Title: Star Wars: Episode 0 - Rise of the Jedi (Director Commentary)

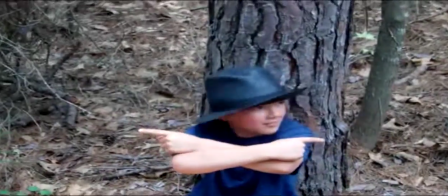740s
Just his acting right here is just hilarious.
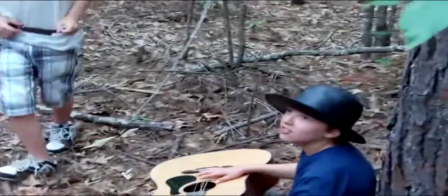745s
Carson just did an amazing job as the hobo, and as he's got that really cool hat.
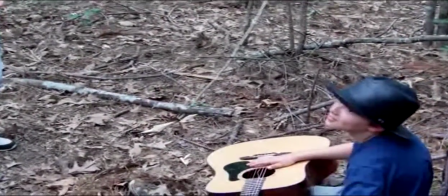752s
He's got Caleb Verican's hat on, and the guitar, and make it look like he's a hobo and act like he's just so hungry.
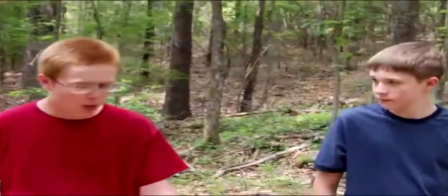759s By the way, I ate chicken.
That's a great line right there. It's funny.
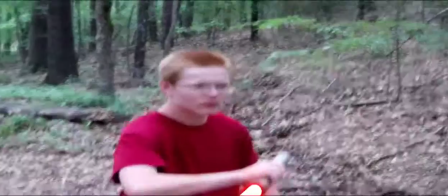764s
I like that line. Oh yes, another great scene to do in After Effects that took me about 2 days to do.
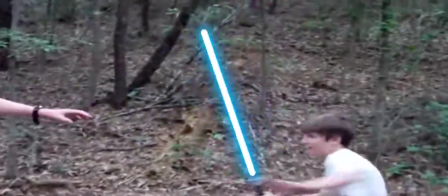774s
I I cannot stress how hard it is to do some of these effects.
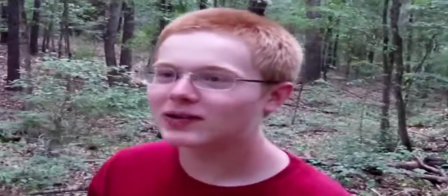781s
People think that lightsabers just are so easy to do in After Effects, and they think anyone can do it.
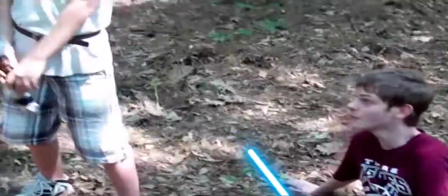789s
Anyone can do it if you have the time.
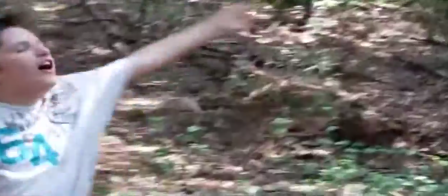792s
I spent, I think, at least 30 hours total of doing lightsaber effects.
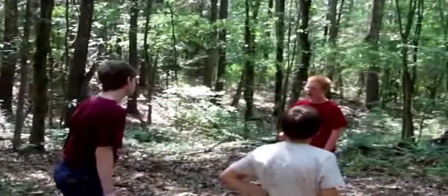800s
That's how bad uh, it was to do these effects.
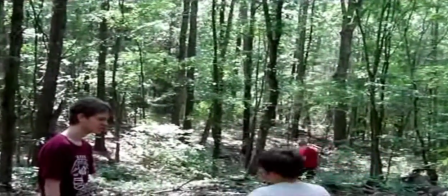807s
Again, some of this dialogue that Caleb comes up with on the spot is just great.
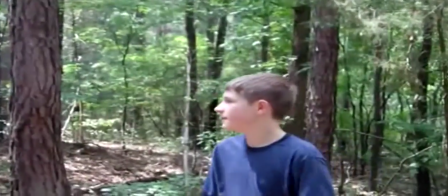815s
That little cut right there, I should have maybe cut it a little bit shorter so it doesn't make like he's stopping and walking.
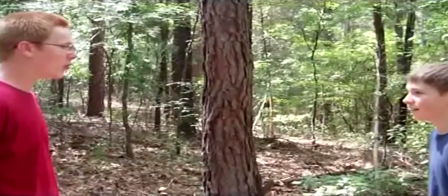821s
But you know, that's a little thing, a little nitpick of mine.
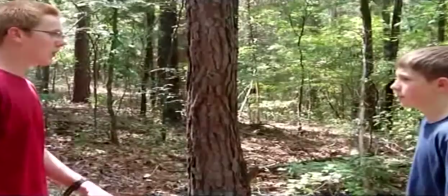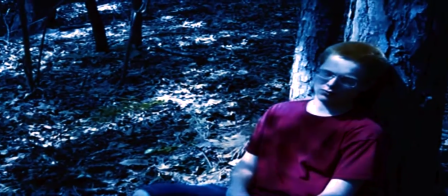830s
Now here comes a scene that I've been just waiting to shoot. The death scene.
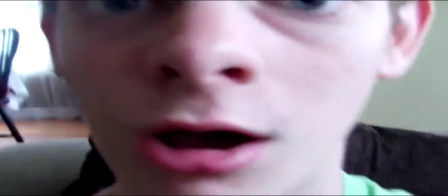838s
Lightsaber for the tree. I couldn't not wait to edit that and to make it look as good as possible.
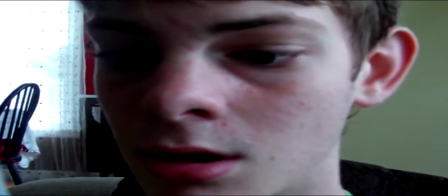844s
Of course, I did not edit that. Of course, it was not originally shot at night, as you could tell probably.
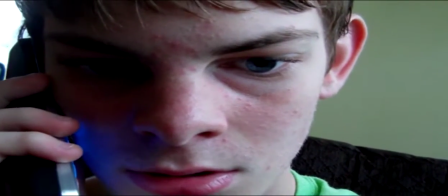850s
I had to do some color correction and make it look like it was shot at night. But anyway, some sound effects, a scream effect.
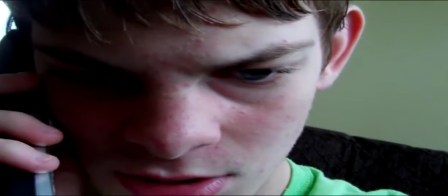857s
It all came together really nicely, and I was really happy with that shot. This right here, I feel that the camera was a little bit too close to my face,
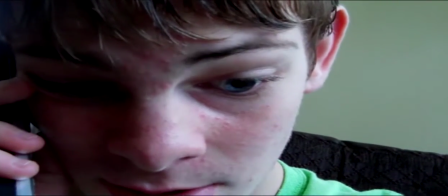865s
and I really dread really looking at it because it was a really long shot and really I didn't.
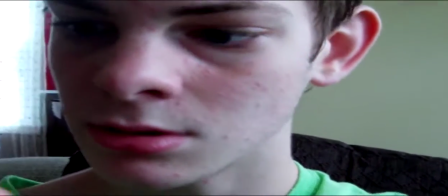873s
I felt like the shot could have been really trimmed down, but what could I do?
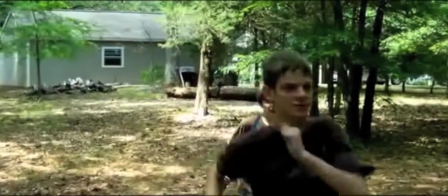880s
I mean, I wish there was a way I could have reshot that scene, but again, it wouldn't look really good.
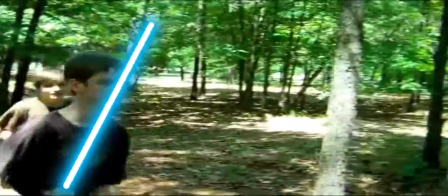889s
Again, some of this dialogue that was came up with like it's pretty good.
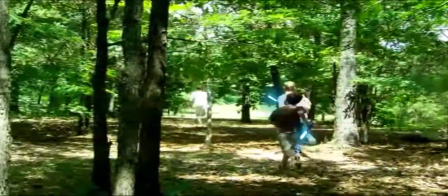894s
Like Luke Boyd just came up with that piece of dialogue and it was really good.
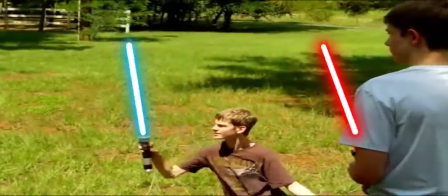900s
Oh yes, and this is the final scene that took forever to do.
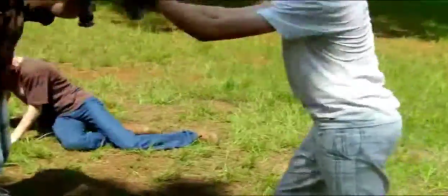905s
Took me about, I think, maybe a day and a half to do this.
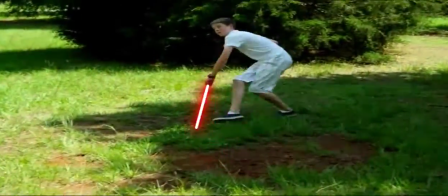912s
Now that was Race Bears, and I could not find another retake that we did on this, so that was the only shot we did.
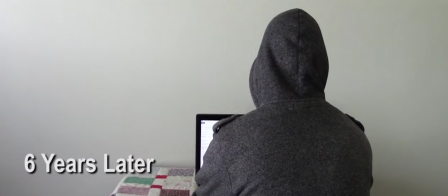921s
So I couldn't edit them out, sadly. But it was still pretty funny though.
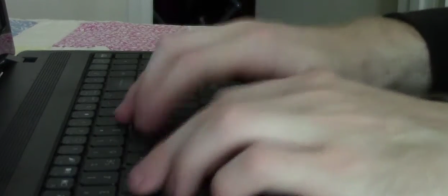929s
Now this is a shot that I did film 6 years later to really make it more believable.
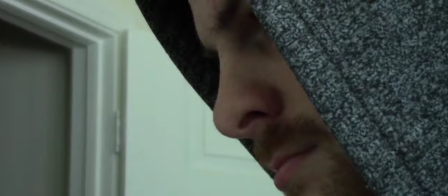938s
This is actually though a reshot, I mean a reshoot of a scene that
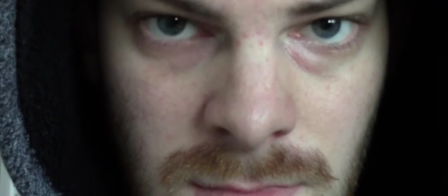943s
is of me 6 years ago when I was at a computer typing my journal, but it was just way too long.
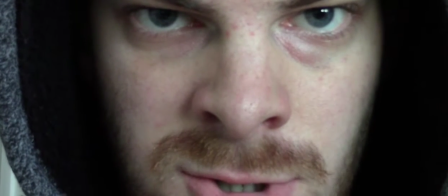950s
It was just boring. It looked terrible. The dialogue was horrible.
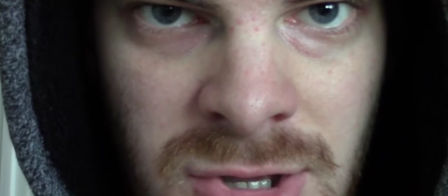954s
So I decided to reshoot that 6 years later, and it actually came out really nicely.
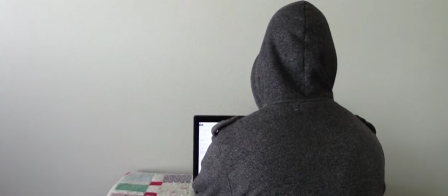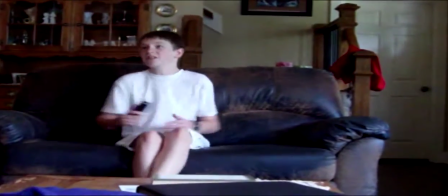965s
Of course, the final scene where Luke Boyd slash Darth Sidious gets to call NASA.
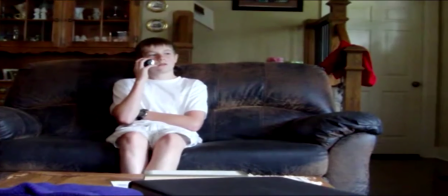973s
This was a little something I came up with in the spot. It's like, wouldn't it be cool if he called NASA and asked to build a spaceship?
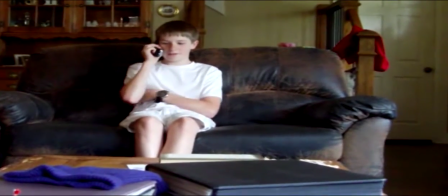980s
And he's like, oh, okay. He's like, I want you to build it now. I want it done by next year, and I want it done for free.
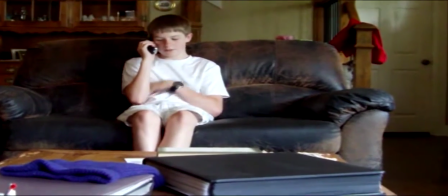986s
Of course, that's something we just came up with on the spot.